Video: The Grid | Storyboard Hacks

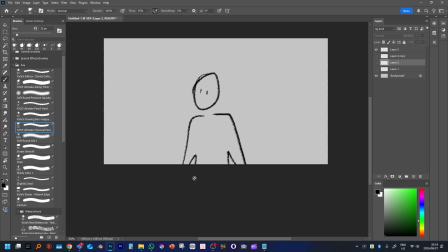We always want to make sure that we're communicating exactly what we want to communicate. So we have to think about things that might seem obvious to us but are not obvious to others. For instance, what this angle actually is.
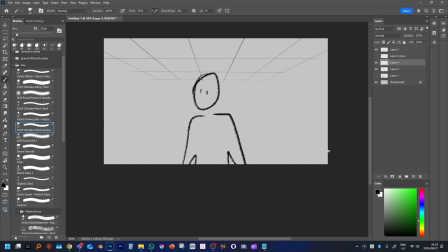And even if this character were out in the clear blue sky, I ask my students to do a sky grid anyway, because again, it still implies, like, even without the sky grid and with just clouds and so on, you kind of see how that instantly levels out or flattens the image and doesn't give us a
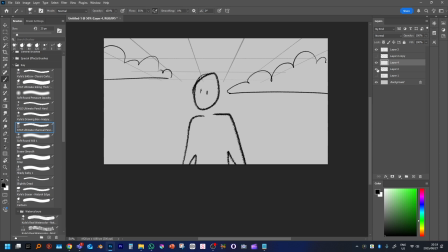good sense of whether the camera is below our level or above our level. So yeah, even if there's just clouds in the background, I still ask students to throw a sky grid in there just for context's sake.
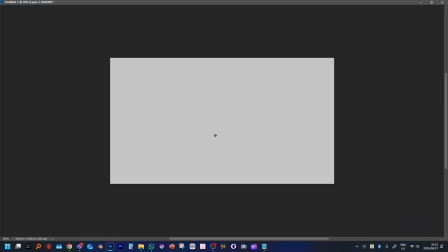So one very powerful way to use grids is in when you're trying for some more architectural type drawing, I am not going to pretend that I'm a huge proponent or lover of perspective, however many points of perspective.
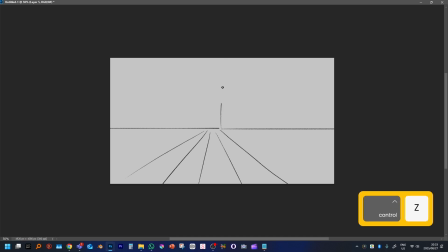For me, it gets a little bit boring, a little bit verbose, and a little bit over the top, really. Where honestly, I just want to kind of throw down some work and get my scene together a little bit. But I will say that grids are very useful if you're trying to, say, draw a city street or something,
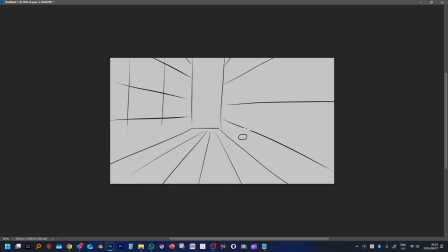and you're trying to get an impression across of both a sense of like the depth that you can get on a city street, but also kind of get that busyness that can kind of happen on a city street.
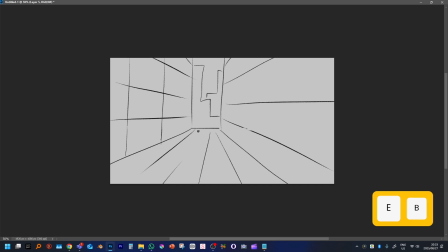And you can see my perspective is all over the bloody place here. But I'm kind of what I'm going for isn't necessarily perfection. I'm going for something that just feels kind of correct.
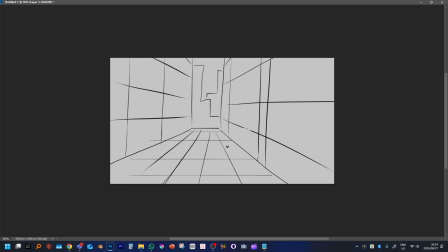When you're sort of playing around with, do I have some brushes?
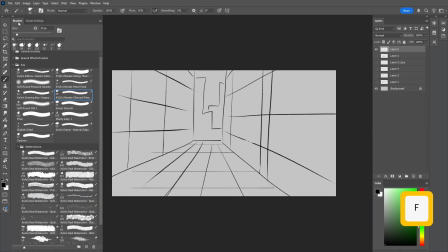Kind of. When I'm playing around with trying to put a scene together, I'm playing around with a number of different ideas. In this specific instance, I'm sort of playing around with the idea of repetitive shapes.
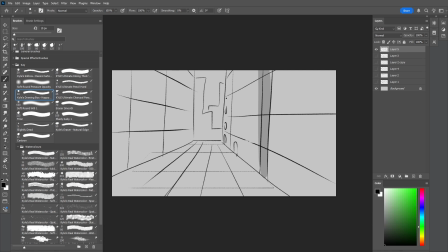And the repetitive shapes that go off into the distance really can help that sense of distance. Like if we're working here with sort of windows, for example, we can use the same sort of window on a building.
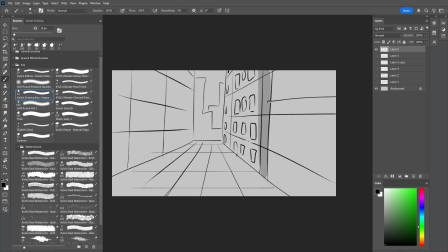And it doesn't even have to be a very strong impression necessarily, but we can use the lines as a kind of guide. And you can see I'm freehanding the ever-loving daylights out of this particular drawing.
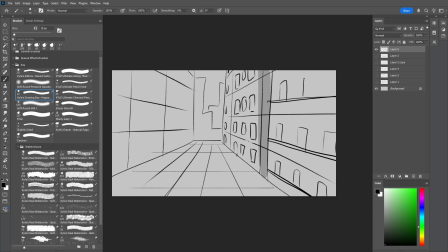But I'm trying to find just building-ish looking cornices and little, I don't know, decorations you might see on some old like New York style buildings. I'm going for repetitiveness in line and sort of using
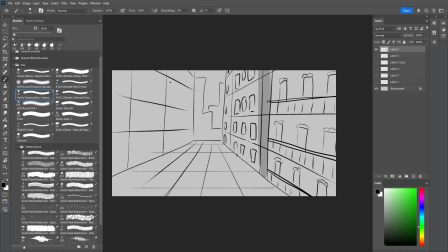using what I've thrown down there just as a straight guide. Maybe you don't really get buildings quite as wide as this. I'm going to break this one up into two different buildings. You're welcome to use your shift key to even this out.
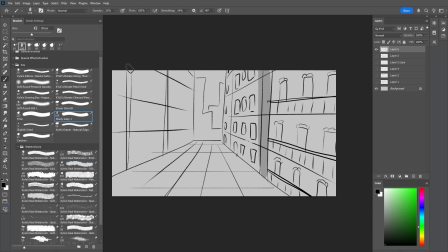You can see I kind of forego that sometimes, and I'm using a little bit of shadow just to break these buildings up. I don't know what kind of maybe this one's more like a glass fronted building. Maybe it's got a little like front thing over there, but it's mostly just glass fronting.
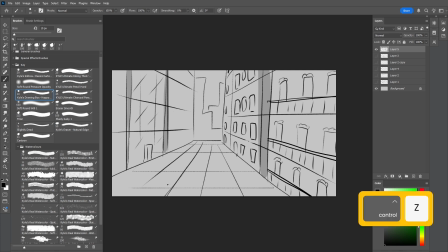That kind of looks convincing in a way. This one also might be just small little square, just vague little squares, like and 6 of them per block. You know, I hope you're getting the idea that I'm trying to put across here.
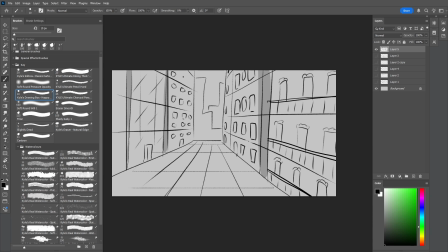The more you have repetitive shapes, the more easily you can kind of build up the sense of distance. And it doesn't even have to be super accurate in order to really read.
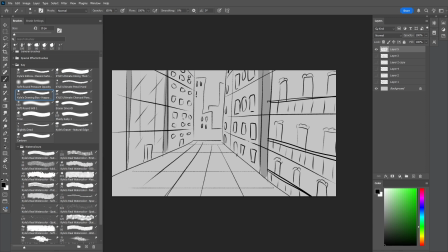And reading is kind of what we mean as board artists or as filmmakers when we say something has to just look basically right enough. Kind of right enough, not perfect.
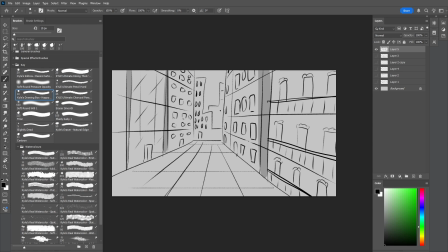It just has to have the basics down in order for your audience not really to question it or look at it too hard. So yeah, I'm gonna add a couple windows just over here. And I've kind of got the beginnings of a city street going on down here.
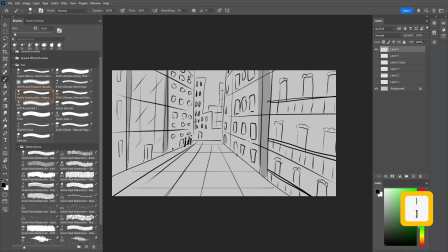I think I'm gonna add a little bit of, I'm going to add some people, and the people kind of grow larger. That's one important thing to remember about your repetitive shapes,
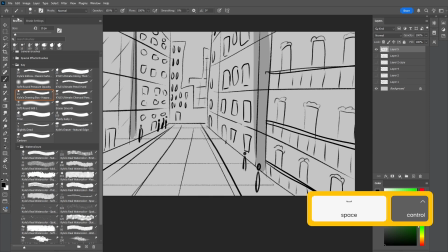is making sure the people grow larger or smaller as distance kind of takes over.
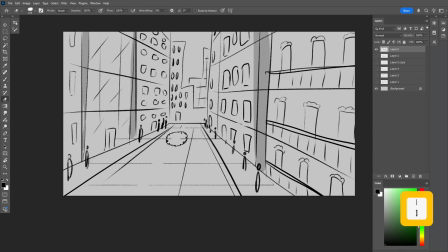But again, like, you don't need to be super intense about this. This is, for instance, how I'm going to do cars, which for me, a car is a vague blob with kind of a back window or a front window.
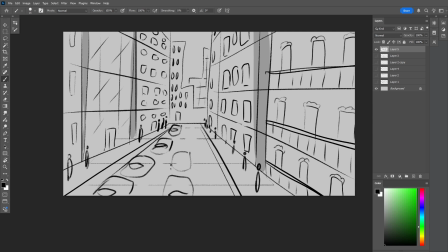And that's about it. That's really about it. Maybe if I want to get fancy, I'll add some wheels on there. You really got to just decide on what your detail is, on how much effort you want to put into these repetitive shapes, just by dint of the fact of, like, what is the point of the scene?
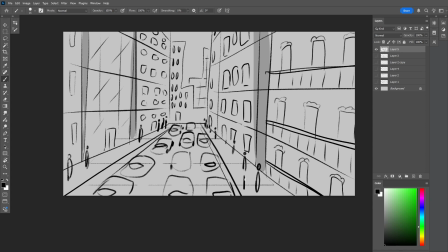If the cars aren't the point of the scene, if everything is the point of the scene, if the impression of a city is the point of the scene, then I don't care about this car. It doesn't matter to me so much.
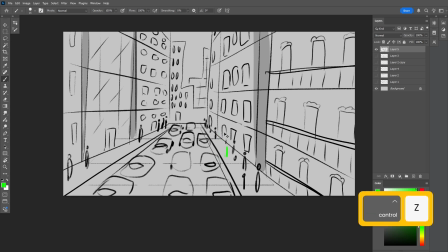I don't care about the individuals on the pavement, because all I really need to see of those individuals is that they make up a crowd. That's all the impression I really kind of need there. If I was going to try and pull anything specific out of this scene.
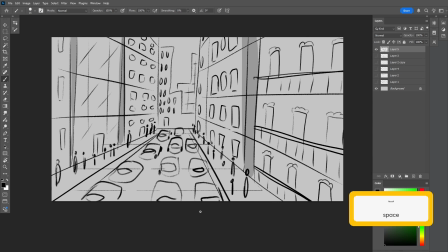In fact, I would have to, I don't know, I'd have to make something interesting happen. I'd have to pick it out in terms of color, say there's like a Spider-Man character, like going, zooming off or something.
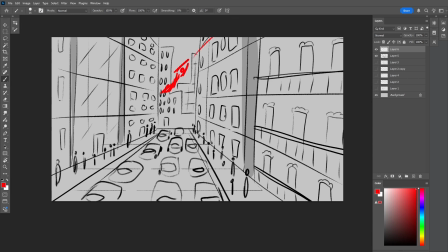I'd have like a pretty steady static street, and then I'd have a dude zooming through here, that and put him in a different color and put him in red or something. So like have a huge arc straight through there that would be easy to see, would be easy to follow.
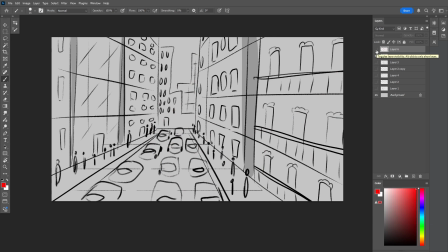You get what I'm trying to say. But yeah, that's how I would kind of use grids to maybe mock up something a little closer to an architecturally believable sort of scene, and just use repetitive images, or repetitive shapes and repeating images to both give
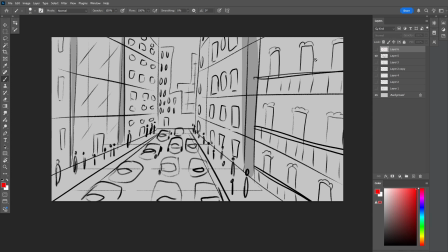myself that sense of distance and kind of use that grid and kind of essentially just decorate the grid. So I hope that's helpful. As usual, let me know if you try this. Let me know how your experiments go. Please drop any questions in the comments, and thank you so much for watching.